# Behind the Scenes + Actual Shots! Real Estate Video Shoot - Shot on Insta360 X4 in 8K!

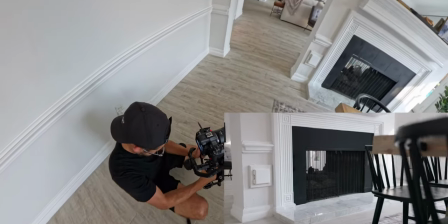489s
I'm adjusting my CPL, and as you just saw, I was able to completely get rid of those smudges and make the blacks more deep and more rich.
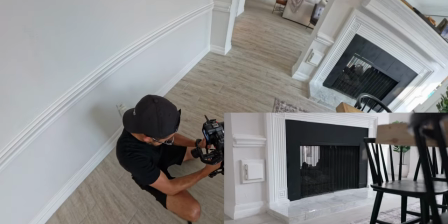496s
So one of the huge benefits of not only being able to cut reflections with CPLs,
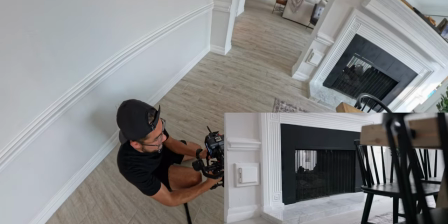501s
but also bring back that contrast and deeper blacks, because here in the BTS shot, you can see it's all kind of smudgy,
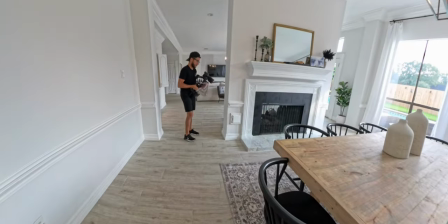508s
but didn't look like that in the final shot. I didn't do anything to it. It was just all because of the filter.
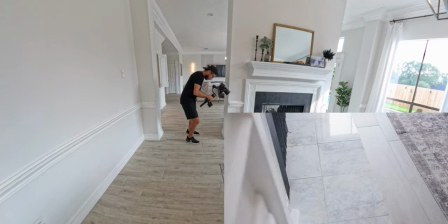513s
So another detail shot, just showcasing the flooring and details around the fireplace, just anything else to add to make it more interesting.
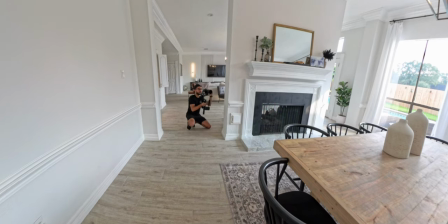522s
And I love doing detail shots, not to just specifically show any upgrades or features, but to break up the wide shots and make it more interesting,
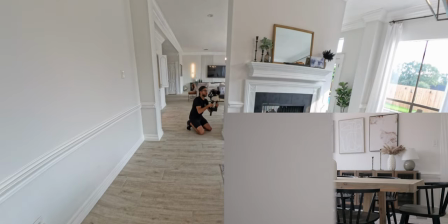530s
like more upscale, not just a typical real estate video shoot where it's just all wide shots.
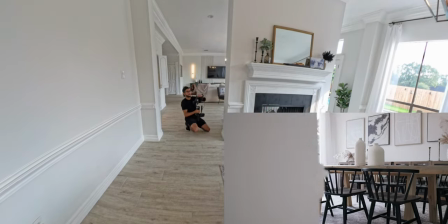536s
So especially this dining area was staged nicely, so I wanted to highlight that.
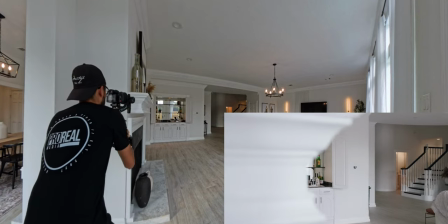541s
But now I'm doing the same thing with the bar built-in thing over there,
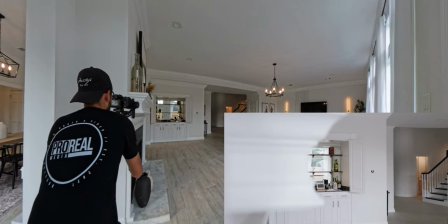545s
and just anytime I can use foreground or reveal a space by just
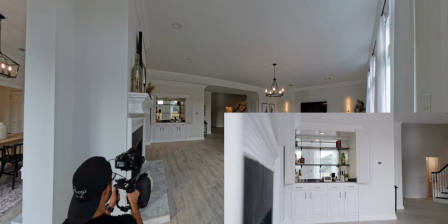552s
hiding it behind something, like whether it's the wall or something like that, just makes it more interesting in my opinion.
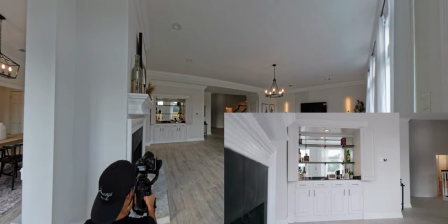557s
That way it's not just a really, you know, makes it more interesting is what I'm trying to say, not as boring.
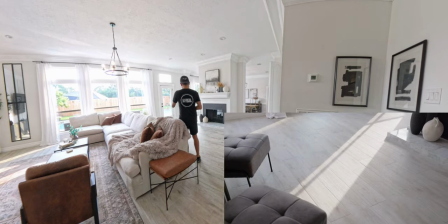566s
So here I am, love when I get light rays like this coming in.
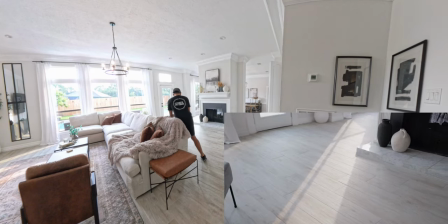570s
This is a good shot to highlight the flooring, kind of just, it's like a little glimmer on it and it looked really cool.
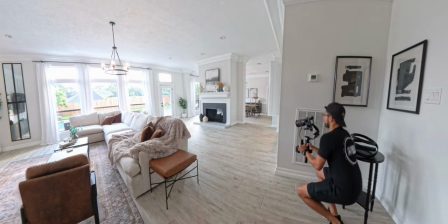576s
Of course, it started to fade at the end of that shot, but still got it, I think. And then I'm gonna get another angle of the fireplace again, showing that CPL effect.
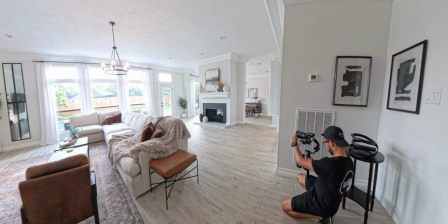584s
Really cool that we can do that. So here you can see the effect that it does.
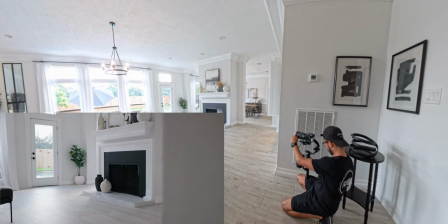589s
So deep blacks, it also affects the glare on the floor, but I'm focused on the fireplace to make it look more deep and get rid of those smudges that we were seeing before.
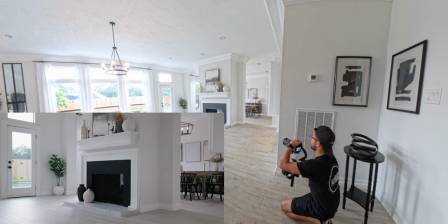605s
And then I'm just redoing the shots, making sure I got it. Really easy to do that and just find the one that works.
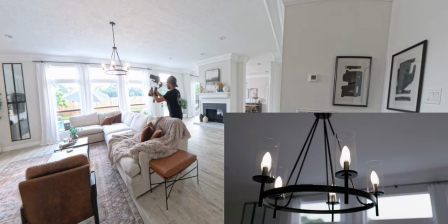612s
Getting that detail shot of this fixture, you know, things like that, that the agent would want to highlight or see in the video.
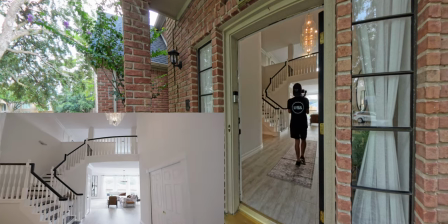623s
Entryway shots. So again, I automated the exposure in this where it's a lot brighter,
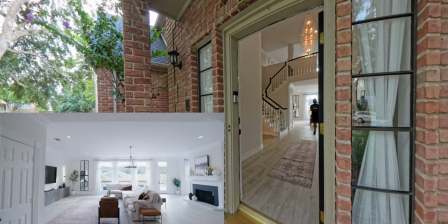628s
and then now it's gonna go down and be more of the correct exposure for this room.
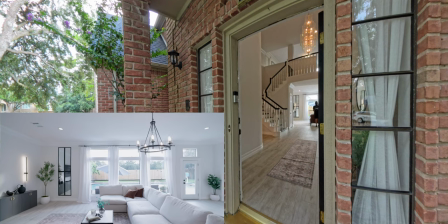633s
The editor may or may not use any of these, but for these examples, I wanted to show that you can do that if you wanted to.
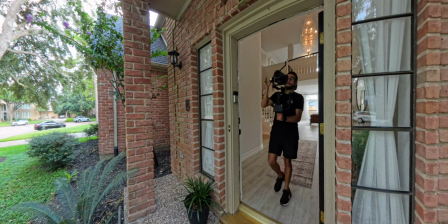639s
So really cool. And I'm gonna redo it again, but didn't need to show that, just don't want this video to be super long.
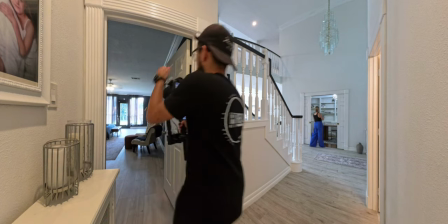648s
So now moving on to the primary. As you can see, the realtor and the seller are just kind of bouncing around.
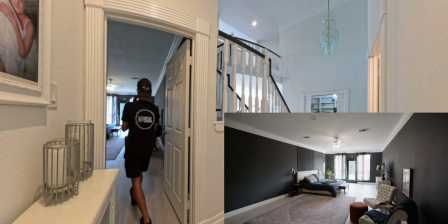653s
But so I did this one with the light on first, and then you're gonna see that I'm gonna redo it,
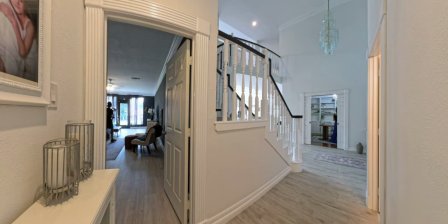658s
just because if I'm iffy on like how it looks with lights on or off, I'm gonna just get both options and then I can make a decision in editing.
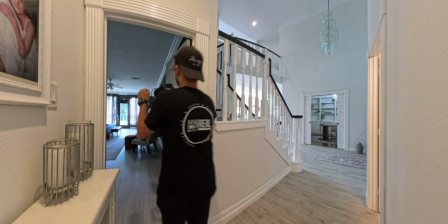665s
But in my opinion, don't be afraid to turn lights off if it makes the shot look better.
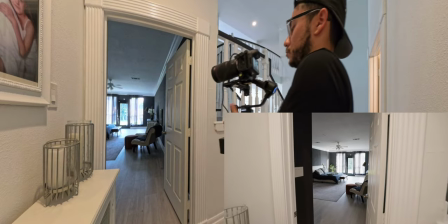670s
Like in my opinion, this looks better than when the light was on. I think it looks a lot cleaner.
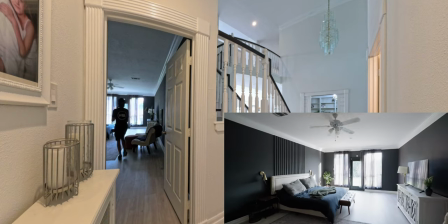675s
You know, all the light source is just one color temperature from the windows. I don't see anything wrong with that.
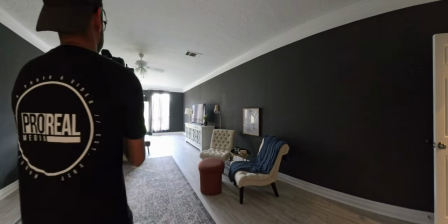681s
I think it adds to the aesthetic of the room, you know, especially how it's laid out and the colors and everything.
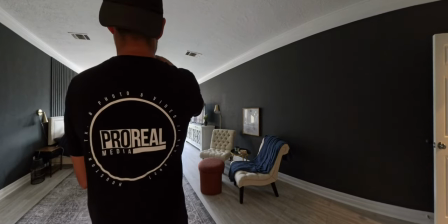686s
So again, just getting different perspectives.
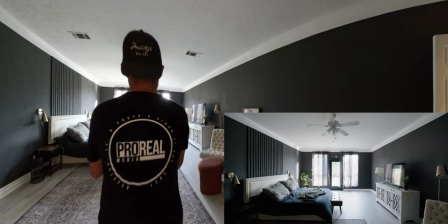689s
Got started with the corner shot, now getting a straight on shot just to give my editor varieties.
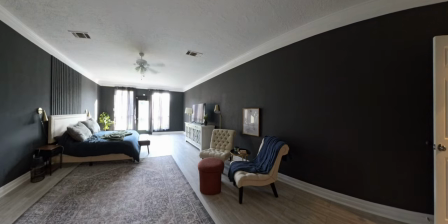697s
And it's just really simple. All of these are like 2 to 5 seconds long, again, because it's 60 frames per second, really easy to just,
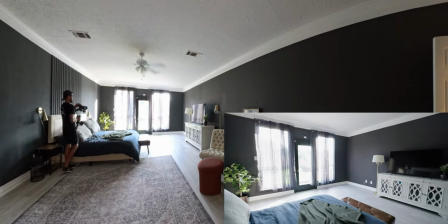706s
you know, slow it down by up to 40% and then just get the sections that we need.
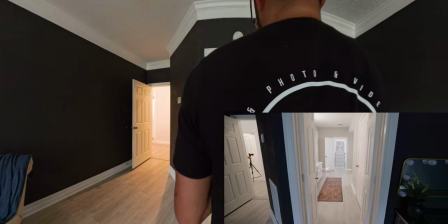713s
So as you can see, my formula is just before every room, I'm gonna adjust the white balance. So as you can tell from the behind the scenes, it's really, really yellow,
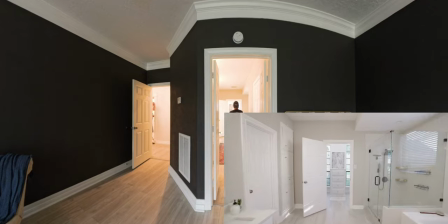721s
but in camera, it looks really good because I adjusted my white balance to match that.
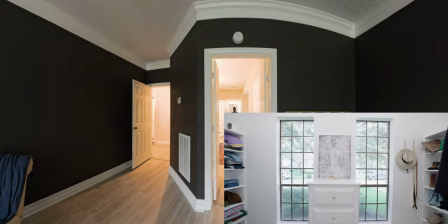726s
So most of the other settings stay the same and I'm just adjusting white balance.
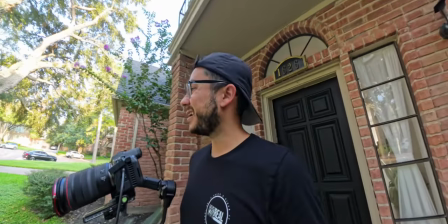733s
Okay, headed outside now.